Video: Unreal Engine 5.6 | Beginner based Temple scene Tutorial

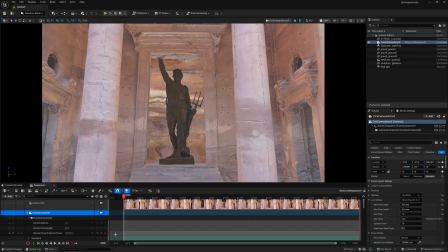And now simply select the camera and make a keyframe on first frame, and going the last frame, I'm just changing the camera positions.
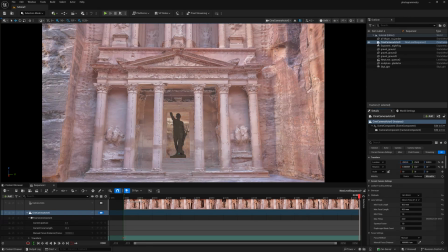All right, till here, also a little bit more, and just down the camera angles,
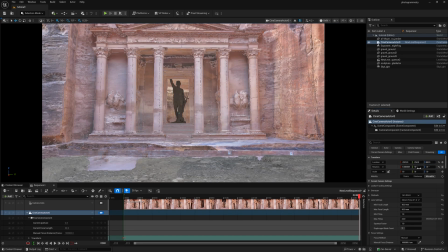slightly down to the ground level, slightly up, and this is perfect.
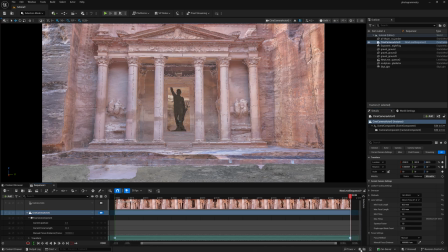And after that, just add a new keyframes, drag those two keyframes, right click, and make it to linear.
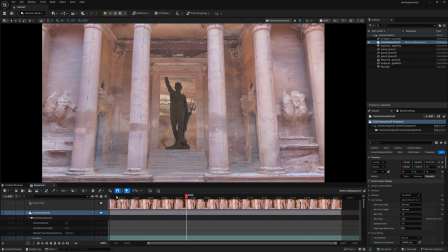So as you can see, this is my very basic camera animations, which looks perfect for this kind of scene.
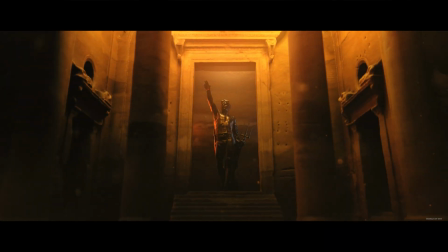Now if you notice right now in the render, we have a lot of things inside of our scene, like a smoke,
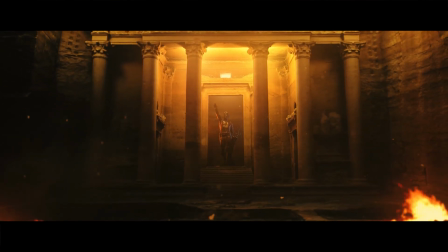like fire and all these things I added in a post, which I am going to show you also in this same video.
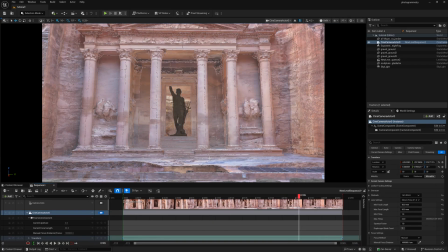So now what I'm going to do, I am adding the lights inside of this scene.
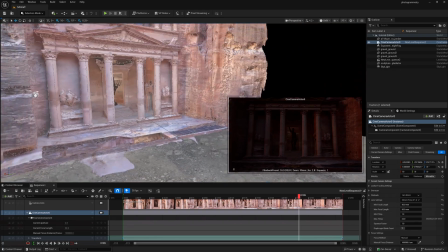So just jump back to the camera, and after here, I'm going to add a normal point light. So go to point light and we have this. No, first of all, I'm going to add one point light inside of this room.
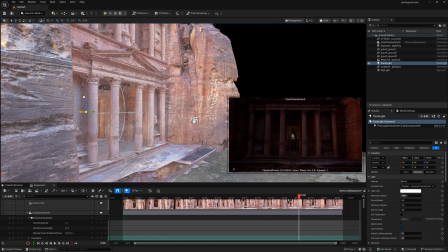So if you notice, I'm going to place this inside of this room.
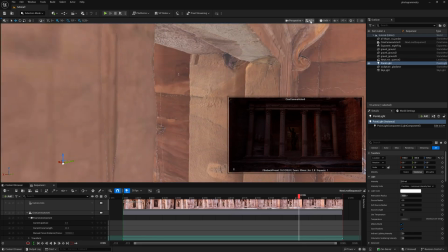So just press F on your keyboard to snap it and change the camera speed to a little low so that you can control it easily.
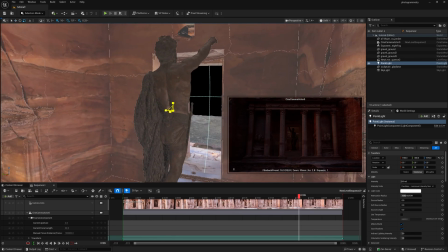So this is the inside of this room and just decrease the shape somewhere here. Move it a little upwards so that the light will hit from this character from the top.
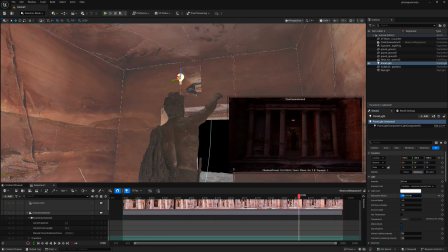So just push it a little up, increase the radius to soften up and increase the intensity to, let's say, 15. So now as you can see, the lights, it's hitting right from the top. Also, if you increase the source radius, it will give the little soft shadow on this character.
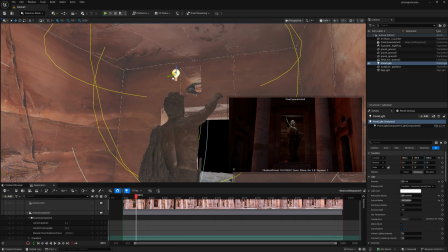Also, I'm going to just move the character light little bit in the back so that it will give some highlight on this character. And now just change the light color to little yellowish so that it will match with our scene. So I'll add more lights, but currently I'm going to add few lights on the outside.
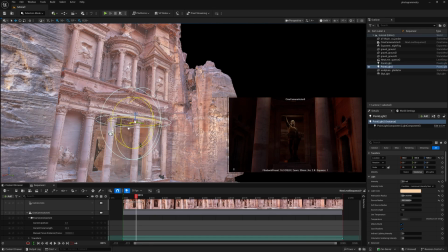So I'm just pressing Alt and just duplicate and let's see how it will look like on the outside. So here I'm going to place two lights to eliminate the entire area. So just increase the radius to add the more light and just push it little here and by holding Alt and duplicate,
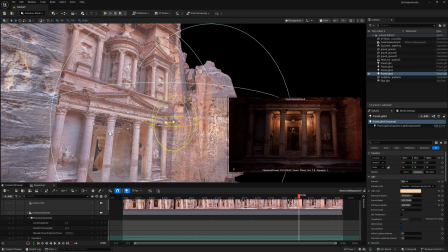you can also make another light for this area as well. Now one, two lights also for the outside environment to eliminate the entire area, because as you all know, you have no lights in entire area. So just Alt and duplicate.
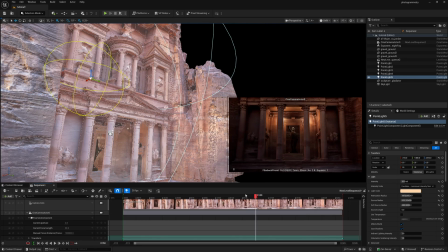So everything which you can see right now is all the point light setup. But as you can see, we have enabled the exponential height and fog. So what I'm going to do, just going down, I'm just increasing the extraction scale to give some more fog in this scene.
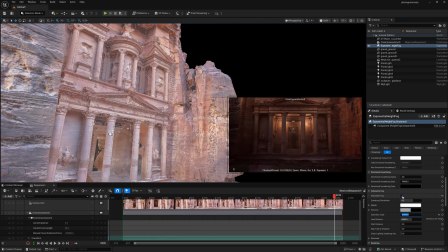So if you notice, we have a lot of fog right now in the scene. So if I turn this off and on, you can exactly see what are the changes here.
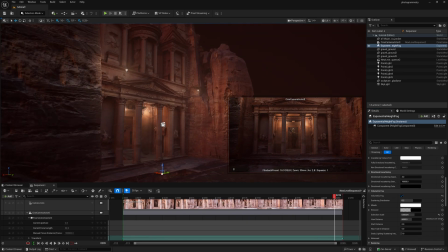I'm going to change the unlit mode to lit. And if you notice, this is the fog density right now in my scene.
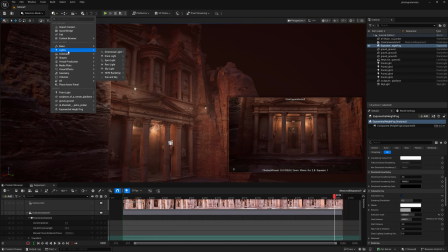So now I'm going to add one rec light. So just go to light and this is called rec light. And this light will eliminate a little bit light from the top like this.
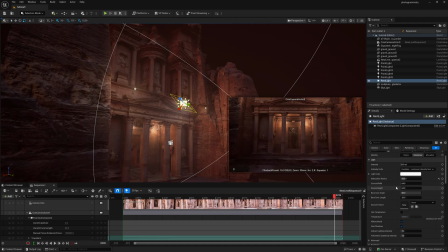So I'm just increasing the shape slightly and going up, I'm increasing the source width. So now this will give a little bit a different light setup in a different color. So I'm just changing it to blue. So it will give some bluish tint in your scene. So if I'll increase the intensity to, let's say, 50, you can exactly see how exactly it will highlight.
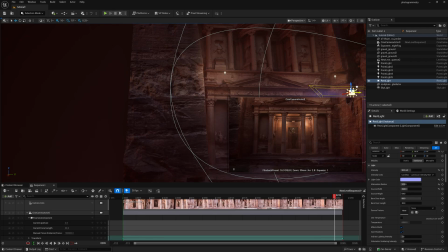So now let's place this light exactly where I'm going to use this.
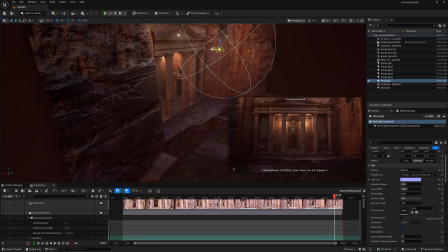So this will gives you a little bit bluish purple tint in your scene, and make sure this scene should not look more light, because this is a night light scene, so it will always become a little dark. So after that, what I'm going to do, I'm going to use one option called post-process volume.
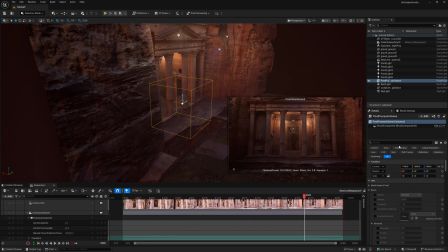So this will control the entire thing. So just add a post-process volume and here you can type infinite and just turn this on. So it will affect on the entire scene. And now I'm just turn on the bloom effect. So this will give a really good glow effect in your scene.
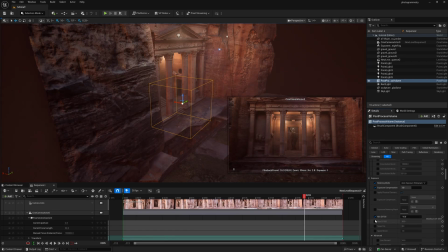Going down, you can find called exposure. So just turn this on and turn this on to and change it to 1/1.
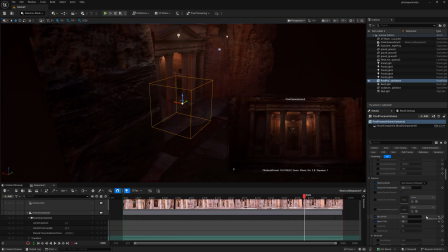So now you have locked the exposure. So what I'm going to do, I'm just increasing the exposure to 2, so it will give exactly same output right over there.
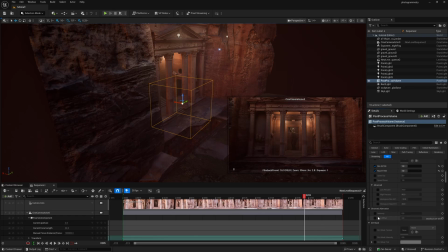And if you want, you can control right from here everything, like chromatic aberration. If you want, you can definitely give a chromatic aberration, so it will give a little cinematic tone. But for this scene, we don't need that, so just turn this off. And also going down, you can find called lens flare and all. So if you have a specific lens flare, you can definitely use it.
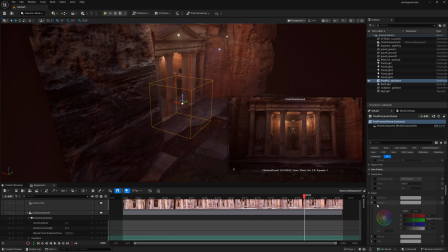But what you can do, you can do some very basic level of color grading over here. So just in global, just turn on the saturations and increase it to 2, so it will give some really warm tone. So this little high, so let's make it to 1.5. so now you can see the temperature looks pretty good.
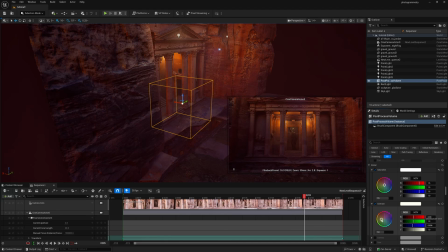And in the contrast section also, you can make some little bit of, you know, cinematic colored grading. So just like this, and that's it. No need to do anything right over here. You need to do everything in post. So now let me show you how exactly it will look like in the camera view.
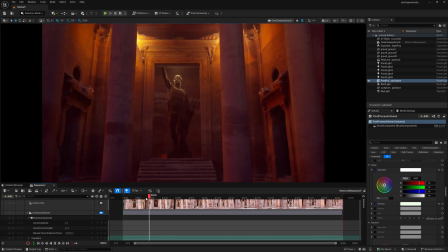So just jump into the camera view and this is what I'm going to show you. Okay, so now let's see the render setup.
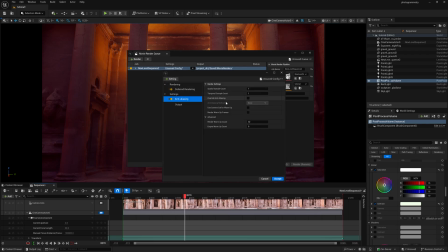So first go to here and delete the JPEG and add anti-aliasing. And if you don't want any motion blur, use only spectacle sample count. But if you want a motion blur, then don't use spectacle sample count, only use a temporal sample count.
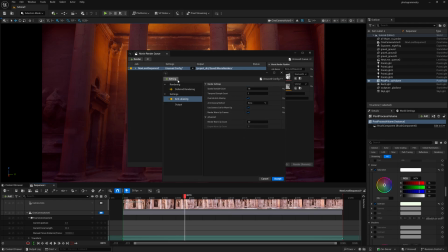And after that, just simply turn this on and warm render frames click here, you can use EXR and simultaneously PNG as well. But for this scene, I'm using only the PNG. But if you want to do better color grading in DaVinci Resolve, then definitely use EXR sequence.
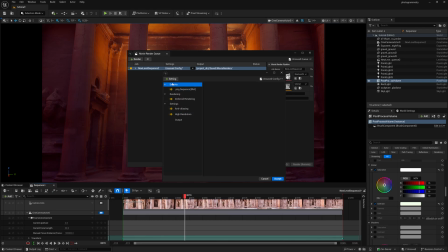So I'm just making it PNG. And after that, use a high resolution, and then you can definitely use this game override option and make accept. And over here, you can definitely go to this output properties and change your resolution also, and just change it to 30 FPS because we just animated into 30 FPS.
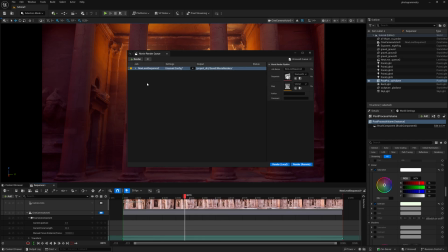Press accept, but you can save this entire setup here. So I'm already done this. So you can just click here to save this always. So once you open your Unreal Engine, just simply click it and it will automatically change everything in a previous version which I have rendered.
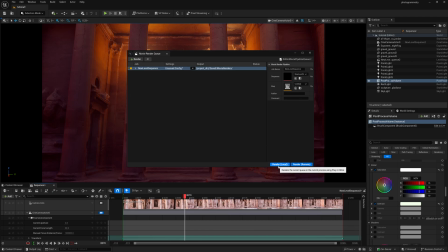So right after that, you just need to press this render local button, so it will start rendering. Now what I did in post, let me show you. So let's jump into Adobe After Effects.
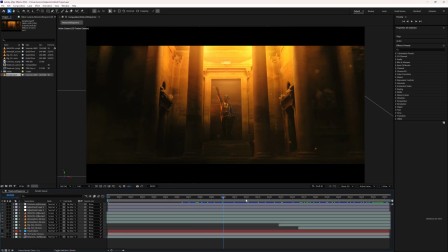So as you can see, this is the final render which I have composited in Adobe After Effects.
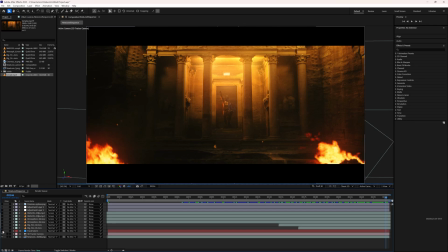So let me show you in each and every layers what I did. So just turn this on off. So obviously this is the layer, like final render.
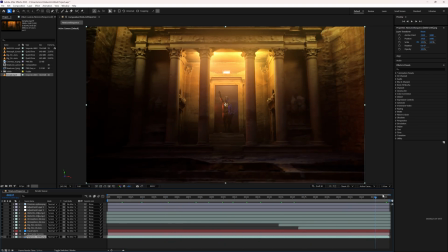So final render looks very flat. As you can see, this is very, very flat.
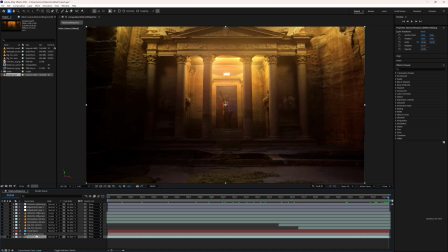So first thing what I did the camera tracking, like After Effects basic camera tracking, 3D camera track. So this I got after the camera track, the very basic camera dots. And after this, I added a glow in the scene, as you can see, and the hue and saturations to a little bit warm tone giving in the scene.
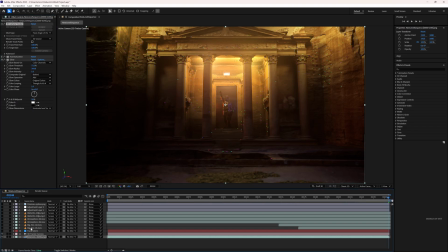And just turned on the camera. And then I added few things in the foreground.
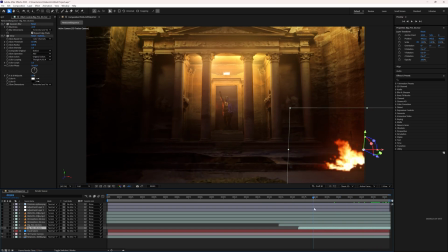So I added one fire elements, and all the project files in the description box below. So this is the fire element, and I added one more fire element in this area as well.
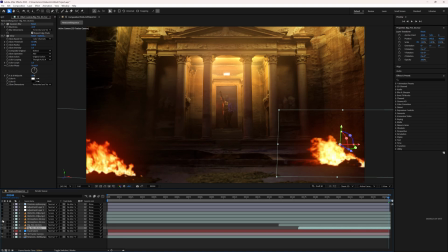And then I added some atmospheric fog. If you notice, this will add atmospheric fog, and I add one huge atmospheric fog scene.
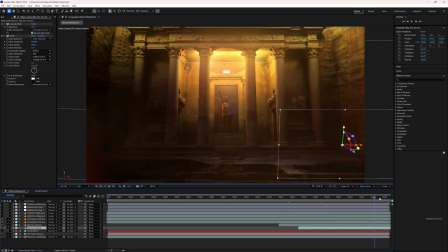I copied this scene, and this will give a little depth in the scene.
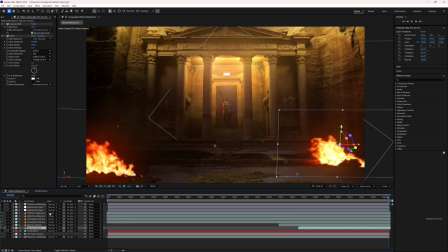And right after that, I added two layers for the particles, and this will also give a very good depth for this scene.
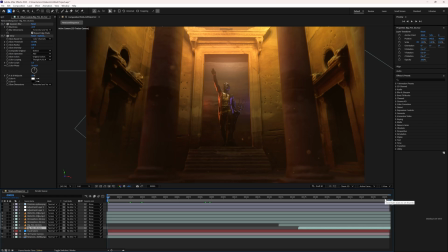But last but not the least, which I gave in the scene, which is called grain.
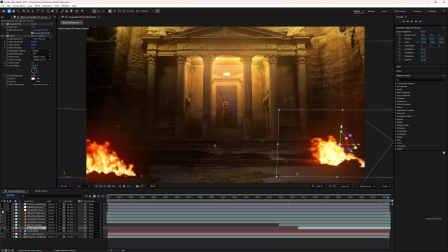So once I added the grain, if you notice, the entire scene got changed. So if I zoom in a specific area, this is the grain.
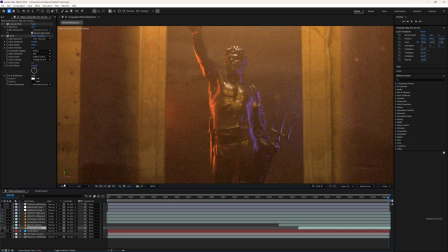So without grain, this looks very soft, and this is the grain. So grain is very important. Once you do any night shot, it will give the entire final output.
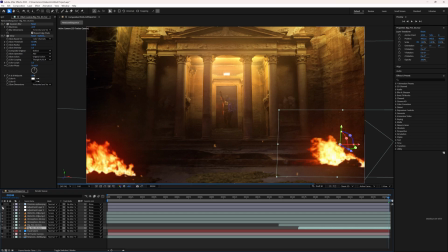And then I just added one color grading layer, which I have used from my LUT file. So this will be the color grading file after adding. And last but not the least, my CinemaScope.